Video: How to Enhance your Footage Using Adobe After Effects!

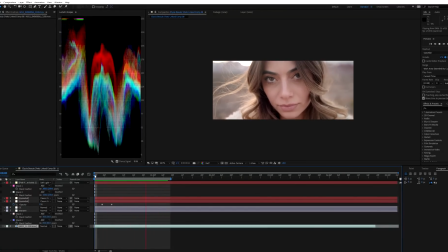It's like a slow motion lookup, but it's not completely what we want because we want her to open her eyes and then it's just completely slow motion,
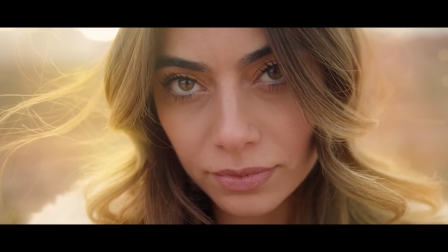like we're shooting on a phantom camera or something cool like that.
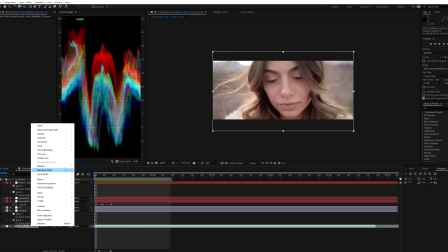And so there are ways you can do that using time interpolation, or you can go to frame blending, do pixel motion, and then you can go in time,
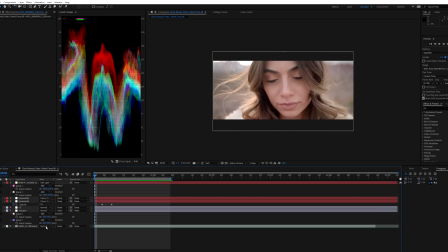enable time remapping and kind of do it and use the graph editor and do it that way. Will the results be amazing? I can't say they'll be amazing, but there are ways to kind of get around this using After Effects' built-in time remap feature. But I have Twixter Pro, so I'm gonna go ahead and do it this way. So I guess you'll be getting a little bit of a Twixter Pro tutorial in this tutorial.
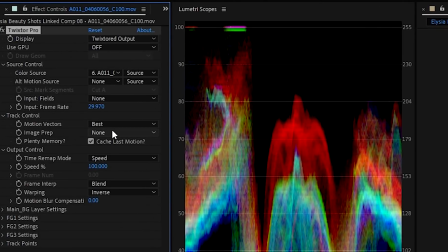So it's in tutorialception right now. So first thing I'm gonna do is we're gonna change the input frame rate to 24 frames a second. And this use GPU button, we're gonna do on if supported, CPU otherwise. That just, I have a GDX 980 Ti, so it'll just kind of help speed things up a little bit.
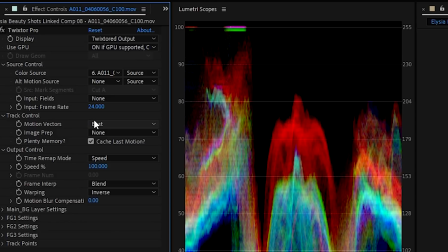Input fields, this is progressive, so we don't need to do anything with that. Motion vectors, best.
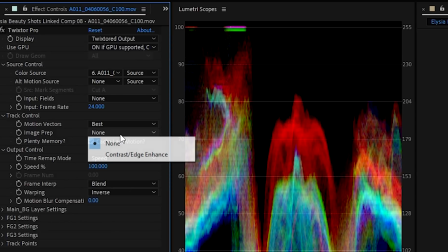Get out of there. Image prep, none. Speed, we'll get to that in a second.
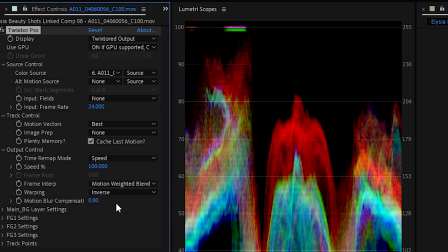Blend, I like to do motion weighted blend, and warping, I like to do inverse with smart blend.
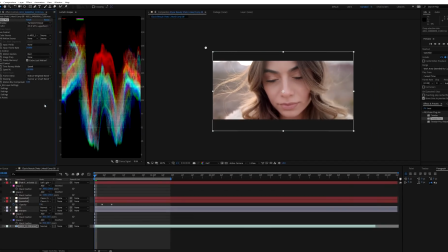Why do I do that? I don't know. I like to act like I know what I'm doing, but I don't. I just kind of mess with this stuff until I get what I like. So here's the next thing that we're going to do is we're going to do speed percentage. So we're going to start it in, you know, normal motion, and then we want it to go down to slow motion.
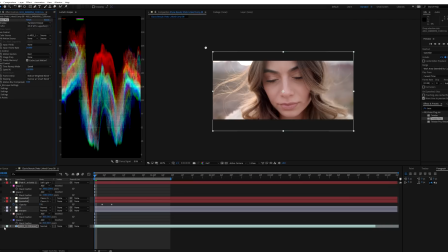So this is where the fun part kind of comes in. So I'm going to go down here, about here.
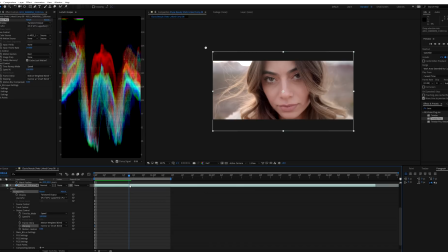Once we get over that halfway look right there, we're going to add a keyframe. And so, and then from here, we're going to do 10%. So it's going to go from 100% to 20% to 10%.
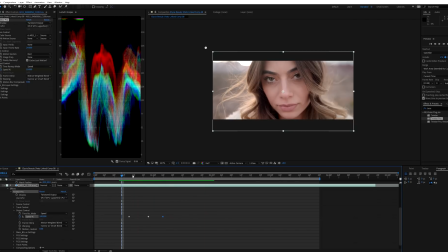We'll go ahead and get a little bit more workspace here. And looks good.
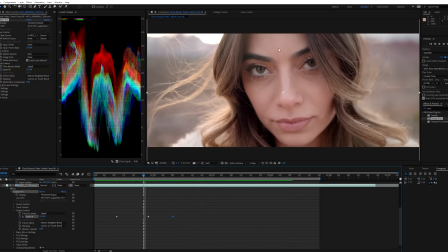Now, of course, you got to look out for certain things like the artifacting. Audience is going to be focused on her eyes because that's, you know, it's a good thing. She's a model. She's pretty and everything. So we're going to be focused on her eyes. But the hair is kind of what sells this effect, because the hair, since we had a little bit of a breeze, it gives it that, you know, nice slow motion look.
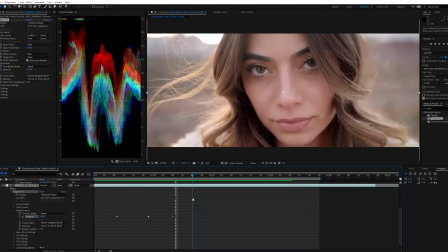But if you push it too far, it won't work, because as you can see, we only shot 60 frames a second. So there's only so much information that Twixter can manipulate. So as we start to play, you'll see that it kind of starts to fade a little bit. The frames are kind of blending into each other, which Twixter is doing a great job at hiding, but you can only push it so far.
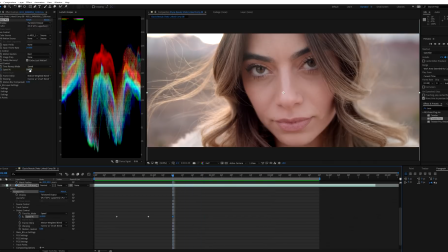In fact, if anything, slower the better. Like, I'd rather go to 8% or 6% over 30%, because in fact, I'll even show you why. So if we do 30%, the effect is, you know, let's see.
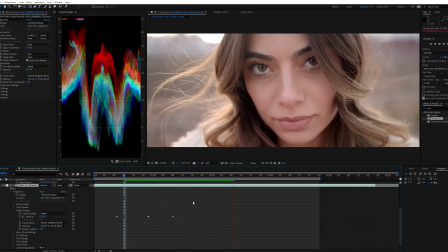It's not gonna look as good. This is one of those all or nothing effects. When you use Twixter, you go like 10% or 2% or 1%, or you don't use it at all. You know, you gotta give it your all. Yeah, see, that just looks bad at 30%.
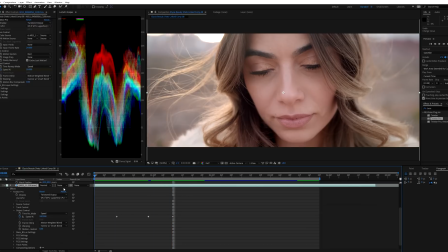So let's go ahead and control Z that. Back to 10%, looks good. So the next thing that we are gonna go ahead and do is we're gonna add some sharpening to her eyes.
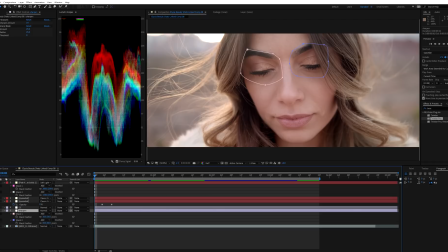So we're gonna go ahead and solo that.
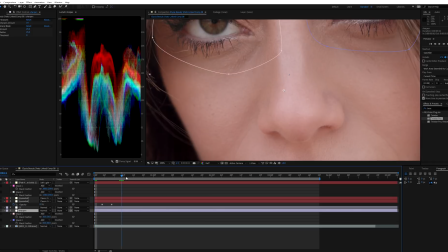So what I did here is I just added an unsharp mask and a regular sharpen effect specifically to her eyes.
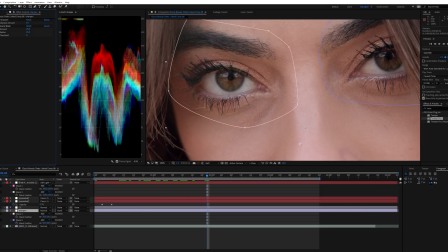Why? Because again, the eyes are the focus of this shot, because without this, and I don't know if YouTube compression is killing this, but without this, it just doesn't work too well. We shot this on the Sigma 18 to 35 1.8, so it's a sharp lens. We shot this at 1.8, so it's a little bit soft.
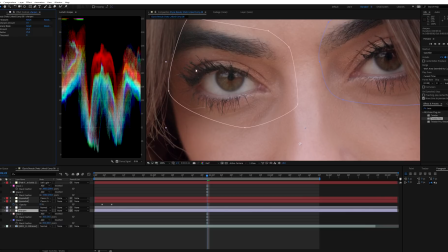So we just add a little bit of sharpening. It just brings out her eyelashes and everything, and an unsharp mask. And I may have even, you know, her eyelashes are a little too black now, so I might even bring that down to 15. But it just definitely accentuates her eyes a lot. But you have to be careful, because you're also going to be bringing out the grain in this area too, which is another thing that we're going
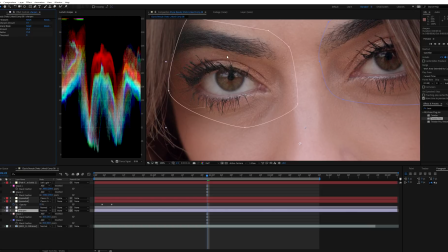to do. We're going to do a denoiser using a Red Giant denoiser. Now this is gonna be our color correction layer.
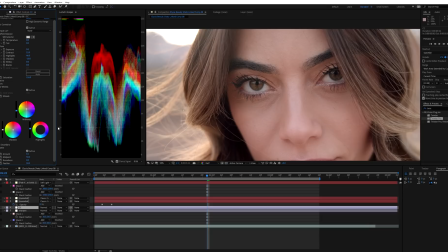So this is just a simple adjustment layer, and I added Lumetri color to it, and I'm gonna go ahead and turn that on, and boom.